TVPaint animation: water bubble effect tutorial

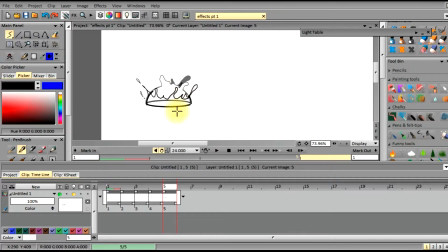And remember, all these, for a better word, tentacles or bits of water that are collapsing, the more random they look, the more natural the bubble pop will seem.
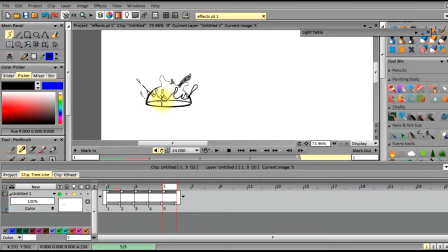So this is one of those effects that you can do that doesn't take too much planning, as long as you know exactly where you want the bubble set up in your scene on the tension on the water. And usually this is for like mellow scenes or
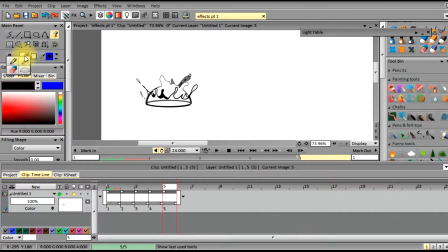things like after a rain or during a light rain. These effects can add a lot of mood to your story and to your scene. So as you can see, I'm coloring again the back end of this bubble on the ring.
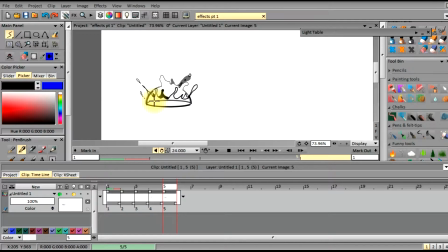And this is again to give depth and also separate the foreground from the background of the shape.
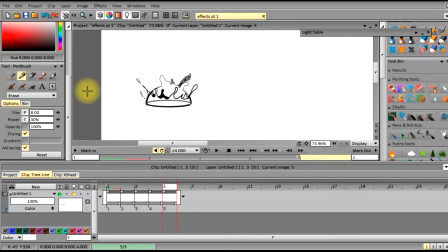I'm just adjusting my brush size so that I can get a very thin line to erase some of the back ring that's on the surface of the water.
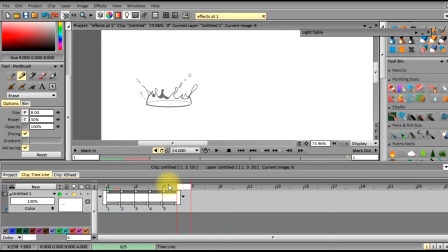So that way the more dominant ring edge will be up front and the lighter one will be in back.
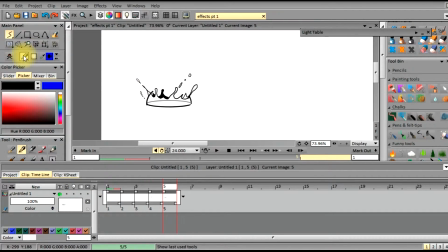And this is kind of like so you can tell it's through liquid, or you can see it through liquid, which will be a lighter color or distorted. So it's just keeping in mind down the road, trying to keep things
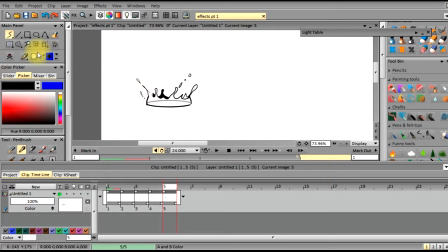straight so that when you have to put it all together and color it and do the final pass, that you're able to, you already have it mapped out. So that way your production can be a little faster.
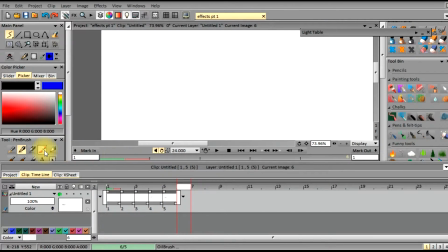So here I'm just drawing a little bit of the bubbles that pop the liquid particles that are coming up off the bubble itself. They're pieces. So we're going to go ahead and draw another frame, and we're going to use the last,
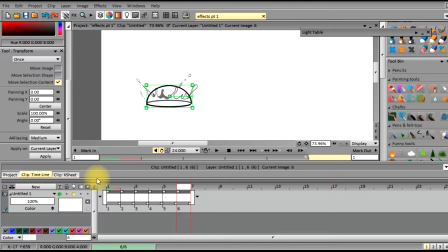the same bubble brush that I created. And again, this bubble brush you guys can, from one of my other videos where we showed you how to use the brush tool to create a brush out of an object.
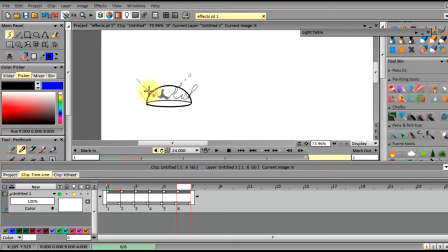It's really good for creating repetitions, so that way you can keep the size and the volume of your objects or your characters. So again, I'm just erasing a little bit of the back end
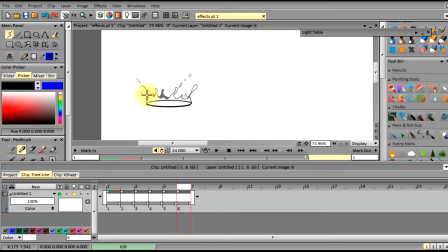rim to give it a little bit lighter color as it's fading, and I erased some of the main bubble edge, so that way we can recede that bubble as it's collapsing into the water.
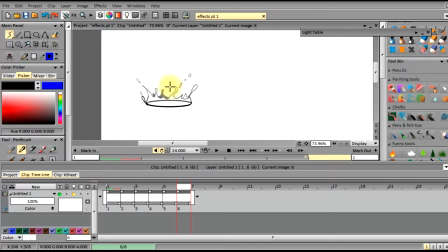And you'll notice that we'll be taking and shooting some of the bubble particles up and out, and they'll start disconnecting from the main fluid or liquid of the bubble as it recedes into the water.
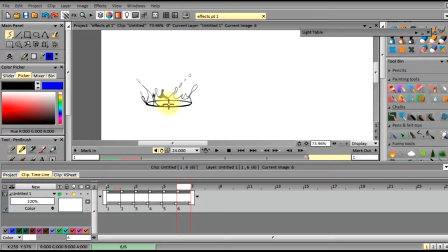Again, this can just be a little bit random. It doesn't need to be perfect.